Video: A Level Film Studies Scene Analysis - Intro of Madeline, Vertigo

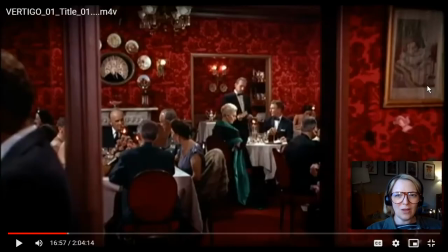733s
And we have a sort of like a door frame here in the foreground, and then we have a separate frame behind her, a separate doorway behind her, creating another frame.
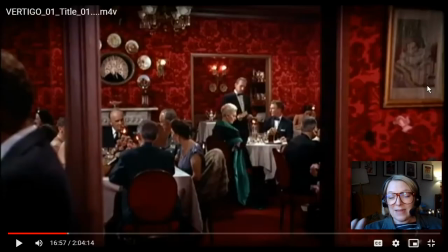749s
So in terms of connotations, we have this character here of Judy pretending to be Madeline. She's feeling entrapment, so she is in like this box, this cage created by all these frames. But again, the proxemics, her position there, side profile,
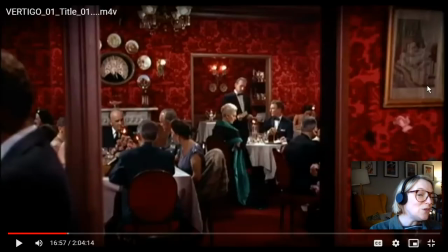770s
exuding to be looked atness. She knows, her character knows that she is being watched by Scotty, and that this is the moment where she has to exude to be looked atness. Look at me, don't look at me. But the framing here, the frame within a frame, that's Carlotta's portrait once more.
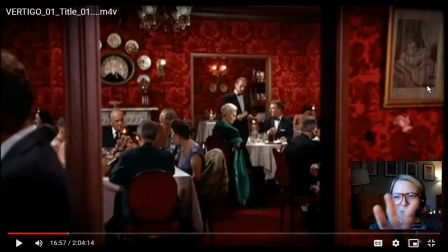789s
Can we see that she looks like a picture frame, like a picture within a frame? She looks like a portrait because she's framed and then she's framed again. So it's creating this idea that she is this object to be looked at,
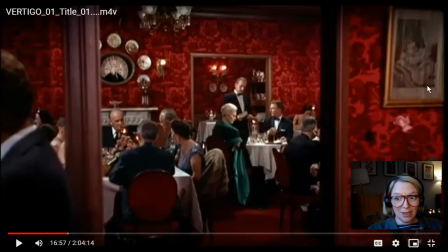803s
but it's also creating the Carlotta MacGuffin so that we buy into that ghost story. We feel that deja vu.
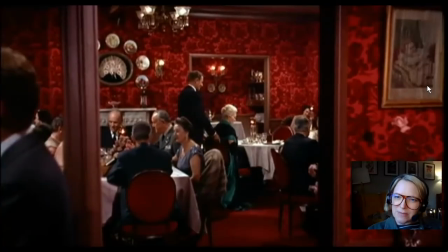815s
There he is. So can we see that he's also got frames behind him? Everyone in this scene's got frames, frames, frames.
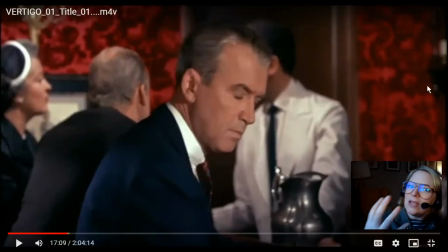821s
Every time we cut back to him, slightly closer, slightly closer. So the reaction shot's becoming more and more intense. Every time we go back to him, he is feeling like more emotional, and we get a closer sense of that emotion.
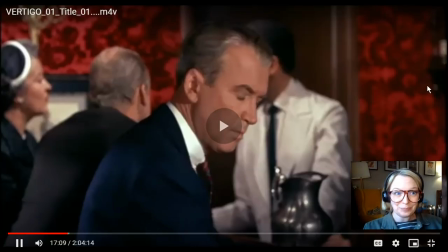838s
Closer, it creates intensity. Here she comes.
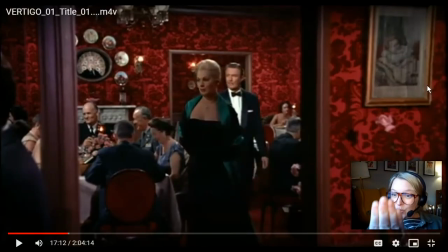844s
This walk, the walk towards the camera, so clever. We see this a few times, walking through the doorway towards Scotty. This moment is so intense for him that he tries to recreate it as the film goes on.
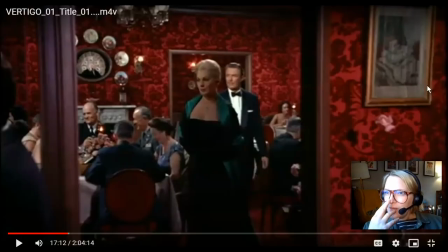861s
Hitchcock says that this is a film about a man trying to recreate a woman, a dead woman, so it's about necrophilia. And this is the moment that Scotty tries to recreate over and over and over.
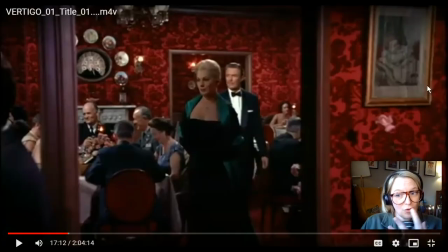875s
That walk, she walks towards him through him, and then she stops in front of him, and in a minute she's going to go, look at me, look at me. But that walk, she does it here, she does it in the apartment when she gets fished out of the river and she walks towards him.
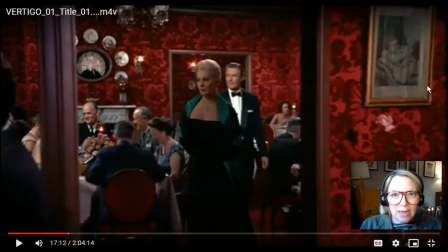891s
Where am I? that moment there, that's like this walk is replicated. And again, the final time when when she's reincarnated, he's done her up again to look like Madeline, and then she walks out of the bathroom and towards him, and she does that walk.
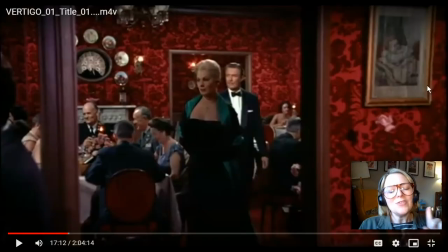908s
She doesn't say anything. In fact, the character of Madeline doesn't say anything for 45 minutes. The first 45 minutes of this film is just following her. She's silent. This Hitchcock blonde, this classic woman, this beautiful woman is passive for 45 minutes to the point where she doesn't have a line of dialogue.
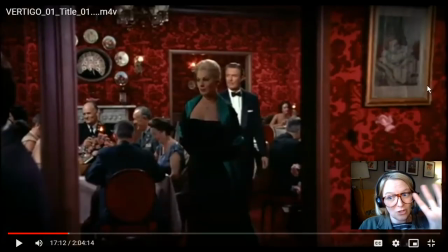927s
She's just this thing, this object to look at and obsess over for 45 minutes.
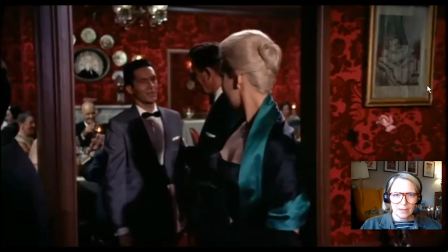935s
She comes. Do you see how she's exuding to be looked atness here?
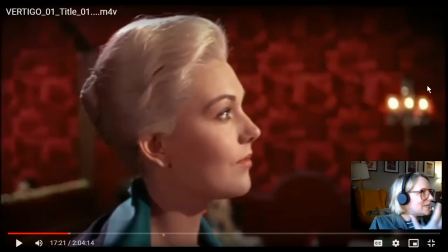941s
With the if we could think about Mulvey, that idea is that the female character is there to be looked at, and this is her function in this scene, to be looked at, to be noticed, and it's got separate levels to it because
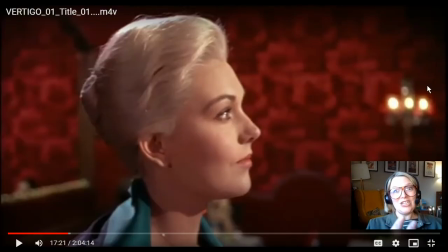957s
she is a beautiful thing on screen to look at. She is an actress, Kim Novak, playing Judy, who's playing Madeline.
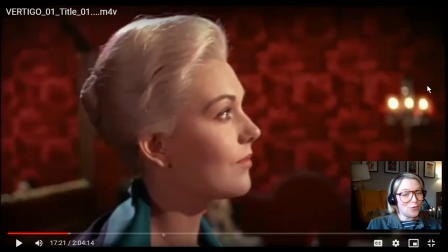972s
And the job of the actress, the job of the performer, Judy as Madeline, is to be looked at.
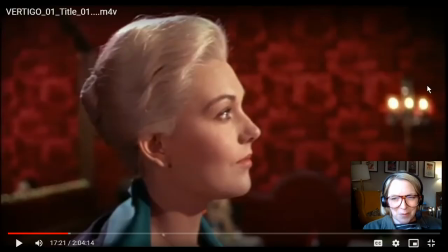980s
Now, I'm going to let this next moment play through and then I'm going to talk about it a little bit.
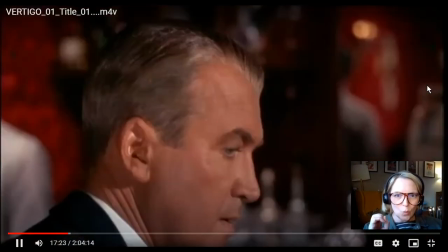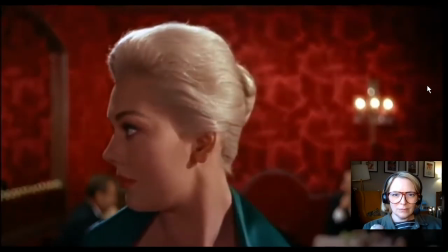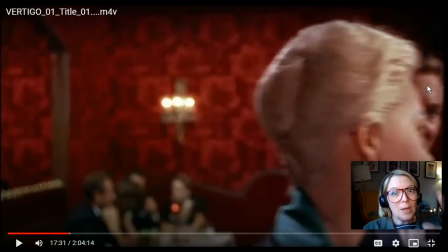995s
Okay, so in that moment, it looks really small, but there's several things in here that create a very dynamic and intense moment. Okay, the music is reaching its climax. We have the color, it sort of like pulsates into brighter red and then back down again.
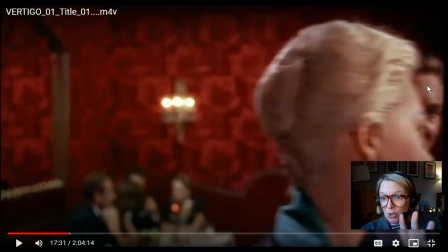1014s
And we cut back to Scotty. He sort of like, he looks away briefly and starts to look at her out of the side of his eye. This is the moment of intense arousal for Scotty. We know that he's like lost his mojo after the accident.
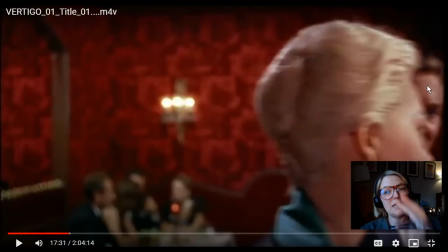1033s
This is where he and us, the audience, um, this is where the obsession begins. And Hitchcock signals to us using pure cinema techniques. There's no dialogue in this scene, so it's all pure cinema using
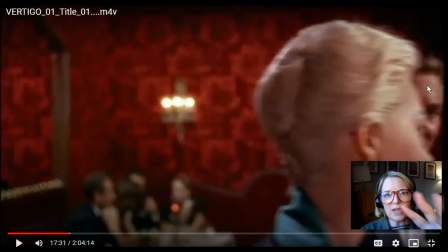1053s
using sound, using cinematography, using the mise en scène, the lighting. He's trying to visualize that arousal in Scotty.
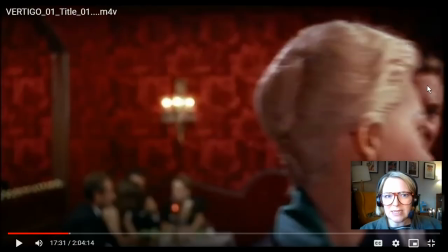1064s
The lighting sort of pulsates, the music climaxes. She's sort of like their eyes almost meet, but not quite. And it is this moment of sort of like intense emotion expressed through cinematic tools.
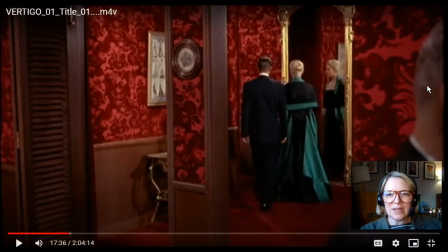1086s
Here we go. So at the beginning of this, I said Hitchcock tells us everything we need to know in this scene. And this moment where she's walking out, all these doorways that don't go anywhere and confusing sort of like set design.
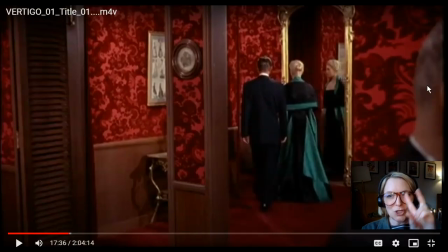1101s
She walks past this mirror to Madeline's. There it is. So the scene is sort of like telling us everything we need to know about the film. It's setting up the MacGuffin, but also once you've watched this film through a few times,
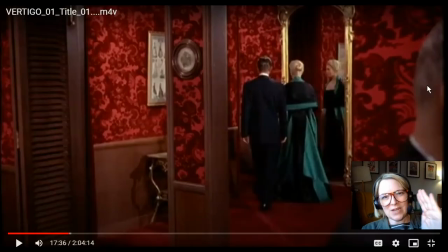1120s
you realise that actually it's setting up these moments of deja vu, the flowers, the colours, the music, the hair, the proxemics. It's all being set up so that we recognise it in the film later on. But then at the end, Hitchcock's like, two Madelines.
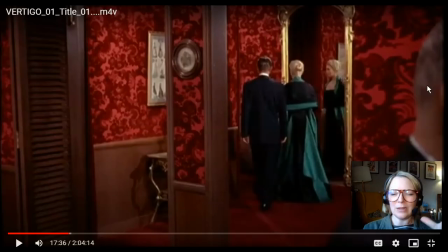1137s
In fact, there's that other ghostly sort of like Madeline in grey walking, well, to look like Madeline in grey looking, walking through the scene as well earlier. So he's setting up the MacGuffin, but he's also telling us there is a MacGuffin at the same time.
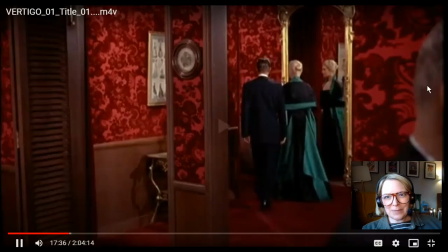1154s
So let's just let this scene play out. There he goes.
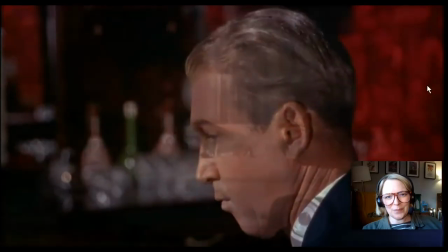1161s
He's made his mind up. And it ends with a cross dissolve as well.
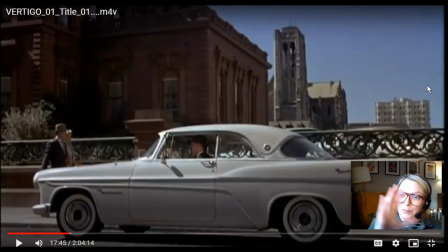1167s
So that scene is bookended with a cross dissolve in, or two cross dissolves in and cross dissolves out, kind of isolating it from the rest of the film a little bit. This is a moment of such intense, immediate obsession for Scotty that he
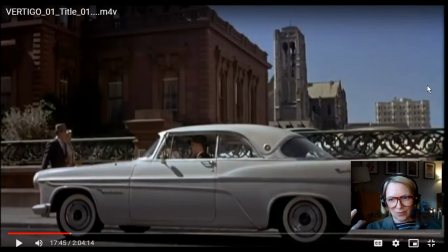1186s
is trying to chase that feeling throughout the rest of the film, trying to recreate Madeline, but that Madeline in that scene, that first moment that he sees her.
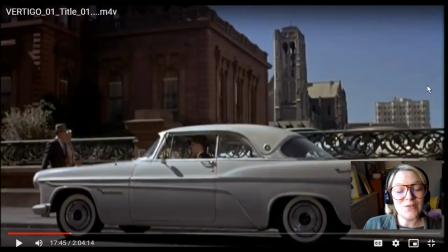1198s
Um, it's such an interesting film for you as film students to take apart and to use. So there are many Hitchcock motifs in there. There's the cinematic set piece with the camera.
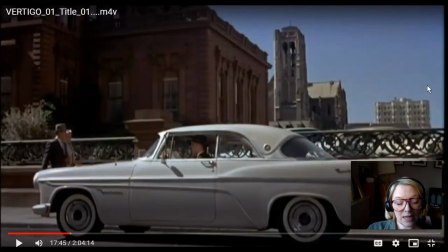1213s
We see his use of the MacGuffin, which is a structural.